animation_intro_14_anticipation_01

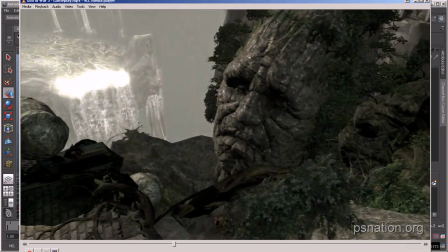[8:18]
What we did a lot on DCUO is, after a hit, we'd actually hold the last pose, the extreme of, like a punch or a kick, so they would read really strongly, at the end,
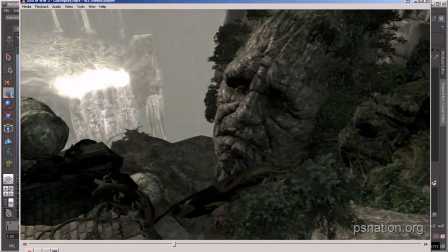[8:35]
and you'd be able to chain them in rapid succession with the hits. And if you stopped mashing the button, it would kind of hold that pose a little bit, but it wouldn't it wouldn't stay locked in that animation.
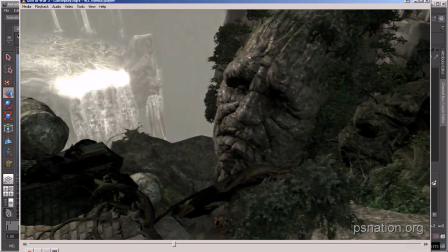[8:53]
You were able to break out of it by, continuing a chain of attacks if you wanted to. But if you stopped, then you would kind of see that pose for a little bit before returning back to the idle pose, which was good.
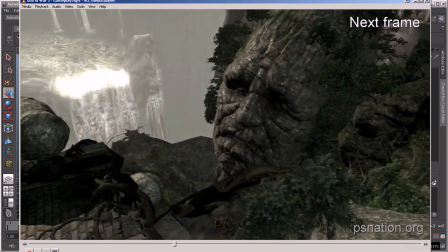[9:07]
It just helped for readability in that. I'll see if I can find some videos on that.
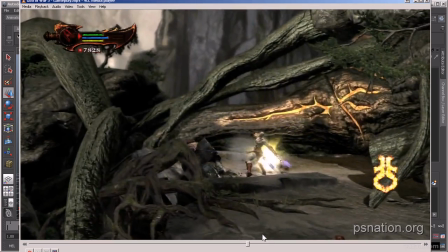[9:17]
Okay, so here we go again.
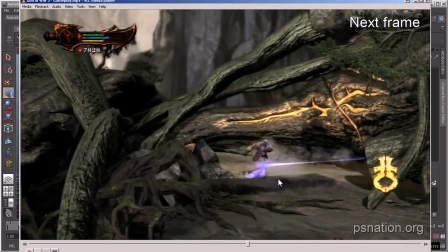[9:22]
These chain attacks, and you can see here at the last one where he jumps up in the air.
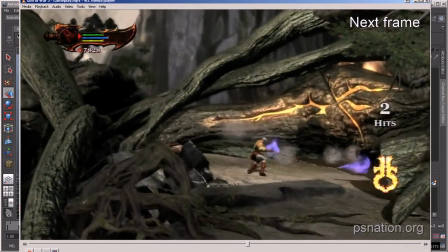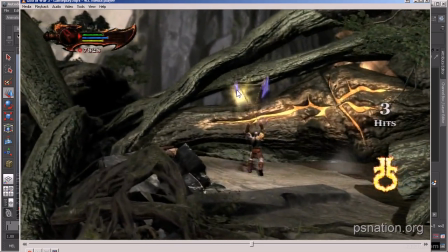[9:34]
Actually, he doesn't jump, but he lifts the axes up in the air.
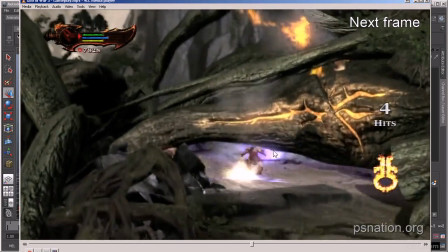[9:37]
He kind of holds it for a beat before coming down, which is really nice.
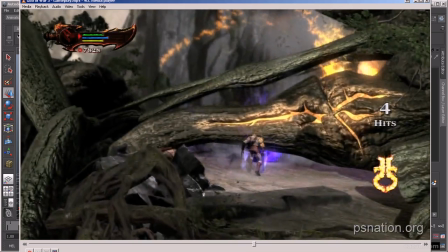[9:43]
It gives you that. What's nice about that is it also breaks up the timing. You get these super fast hits, and then you get this last one where it gives a player kind of a chance to catch up and pause and see what's going on, and then you get this really good visceral release
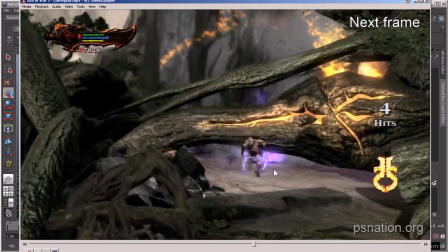[10:01]
with that last really hard hit, which is works really well for gameplay,
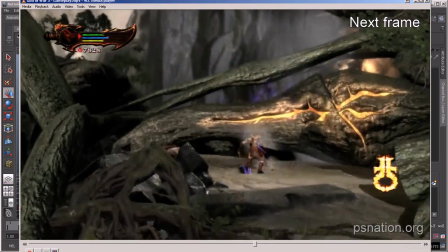[10:07]
and I think for the player as well.
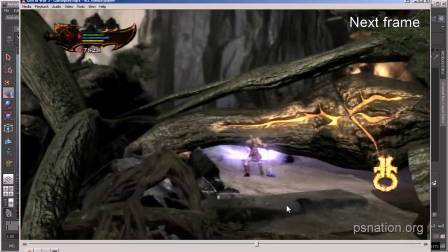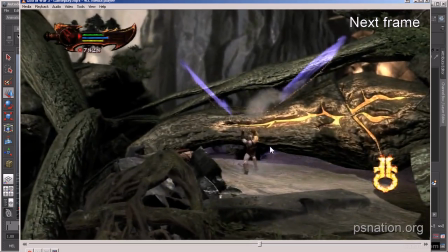[10:21]
There it is, that move again.
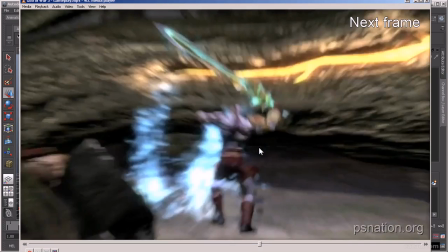[10:28]
And then he holds that pose as he comes up, which is really nice.
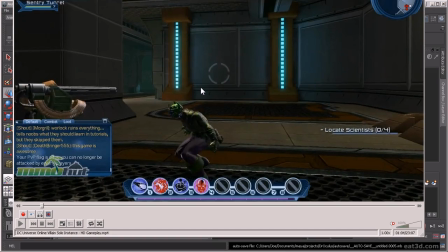[10:35]
Okay, now here we have a bit of DCUO. That's DC Universe Online. And this is some of the animations I've done for the open-handed power source. Just to kind of go over what I was talking about earlier.
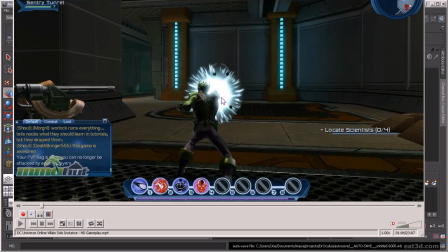[10:58]
So here we have, there's not a ton of anticipation. We're just kind of getting that pose out there, letting it stand out there. And that's what you're reading, right? And it's this pose that kind of helps let the audience know what's happening.
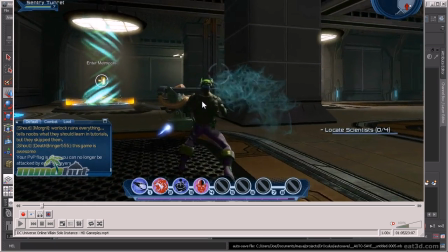[11:15]
So we kind of hit these poses and kind of stick them, and that was how we,
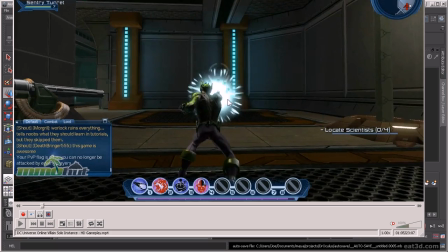[11:23]
kind of dealt with the fact we don't have these really big
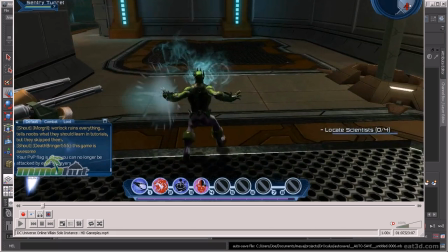[11:29]
anticipations, but we had, because we had such a short time from the design constraints to, kind of get these things out there.
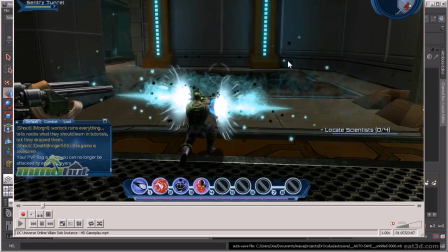[11:41]
So we didn't quite anticipate them quite as much as we'd like. We did as what we could with what we had.
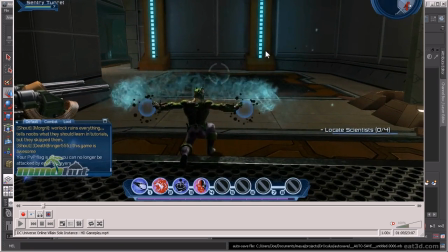[11:50]
And that's basically, when you're animating for games, it's a lot of back and forth with design. You block some animations in really quickly, some poses. When I worked with Louise Krull, when we were designing this,
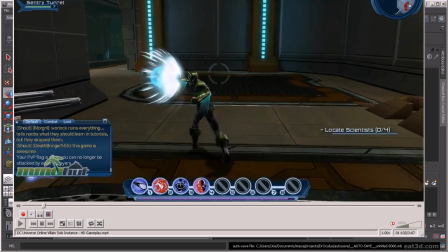[12:06]
it was all just like I would do a pose, like that pose, and then I would do another pose.
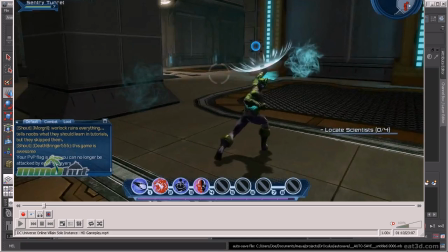[12:12]
So we could get into the game with these animations, test them out, see how they were feeling from a gameplay standpoint,
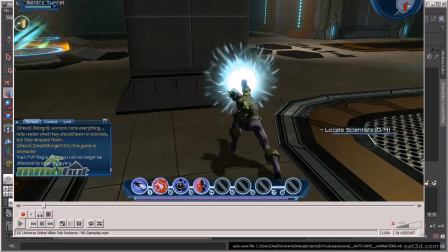[12:19]
see if they were reading from a visual standpoint, and we would go back and forth like that.
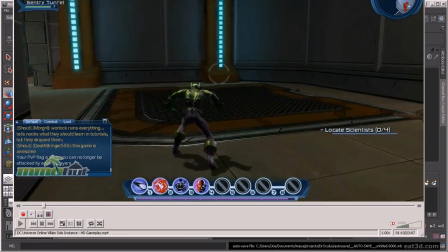[12:26]
And it was really fun. It was actually probably the most fun I had on the game of the stuff that I animated.
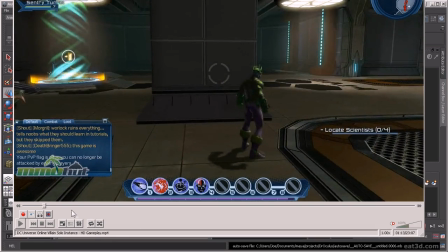[12:33]
It was just a total blast. And I'll go back so you guys can kind of see that at speed.
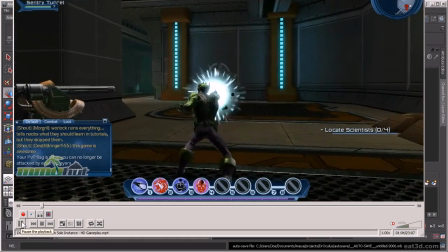[12:43]
All right, here we go. It's coming up. There it is.
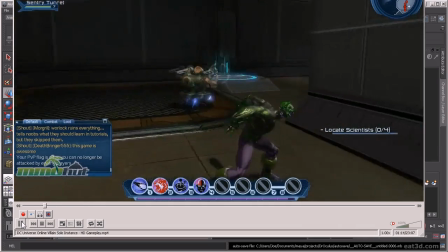[12:52]
So you can see that. You see how fast it happens. So we don't really have time to get any kind of anticipation in there.
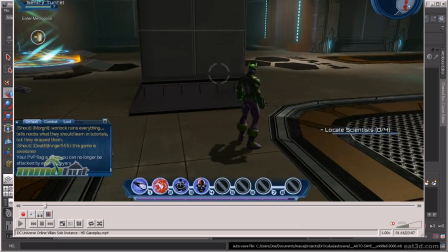[12:59]
And again, it's one of the constraints with when you're working on games, because you want to have that that visceral effect from the player, mashing those buttons and having the toon react immediately when he does so. So it's a really kind of a fine dance that we do,
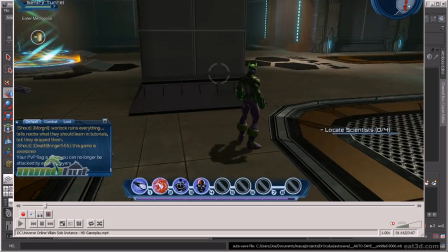[13:17]
when we're working with design and in animation, and we're kind of going back and forth to try to figure out what looks best and what feels best. But feeling the best gameplay wise is really what's paramount, and that's really what dictates what our animations are going to be a lot of times, or the timings we're going to have.
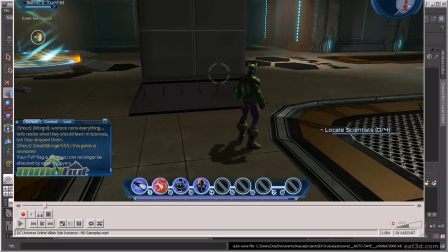[13:37]
And the animators, a lot of times will push back in certain areas, and it's a give and take. But this was a pretty fun process. All right, so let's close out of that,
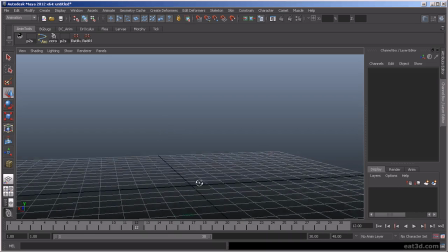[13:53]
and we're gonna open back that jump for anticipation.
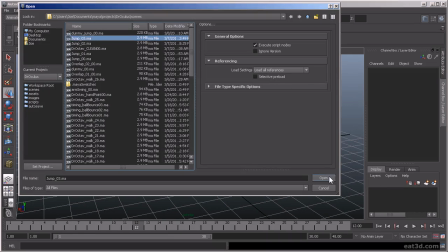[14:02]
As an example, I wanted to go in here. Actually, wanted to open up the dummy.
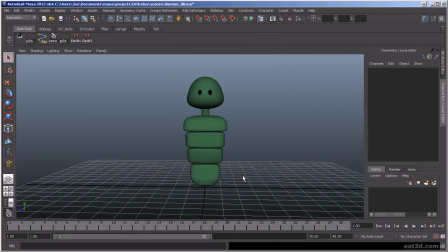[14:11]
That rudimentary reg here. So again, anticipation. If you wanted to do a jump for a character,
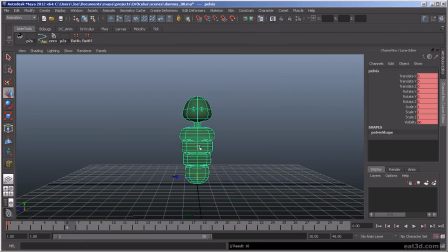[14:22]
for film or TV or something, you wouldn't want to just have them pop up like that, because it'll look really mechanical. And oops, wanted to middle mouse drag there.
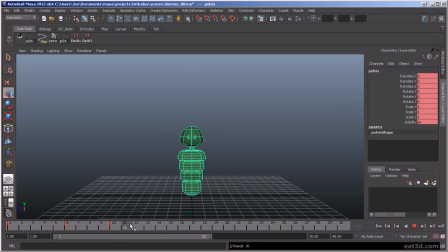[14:40]
Middle mouse. Save. It looks very mechanical. So, to anticipate it, we'd move them down, and then we'd also rotate them
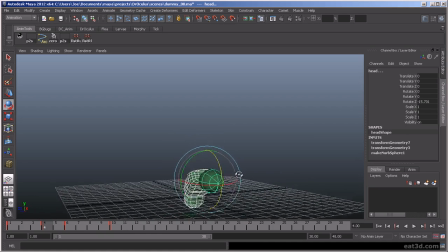[15:01]
kind of get that buildup of pressure and that tension like a spring. That's a little fast. Oh, what happened?
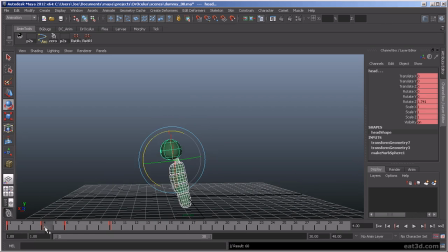[15:19]
Oh, I see. Save that. I didn't have keyframes on there. I normally do.
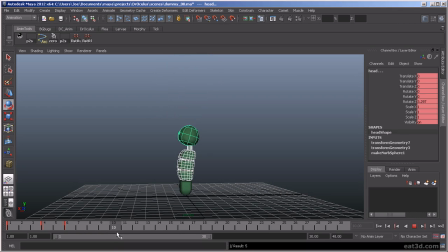[15:32]
Grab these guys, rotate them up, and then we're going to set that rotation to 0. Now this is really fast, so we're going to add some keyframes in here, or in between, sorry. My hotkey that I set up.
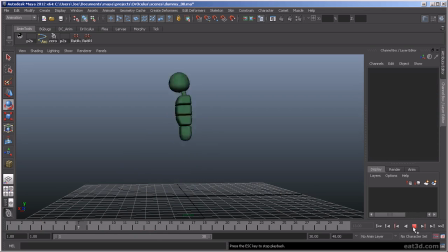[15:52]
So now, when you see him bend down like that, you know he's going to jump in the air. Again, everything's in anticipation. Whenever possible.
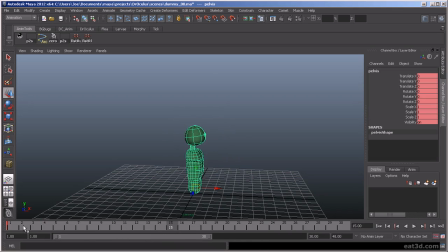[16:09]
Again, gameplay, a lot of times you don't have that. So if this guy was going to start to run, have him come back a bit first. Maybe even he would twist back and arch a little bit.
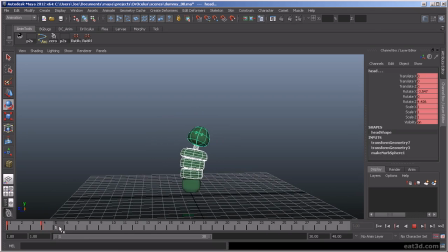[16:28]
Want to use more than one axis, and all. I'm doing a lot of this stuff relatively quickly.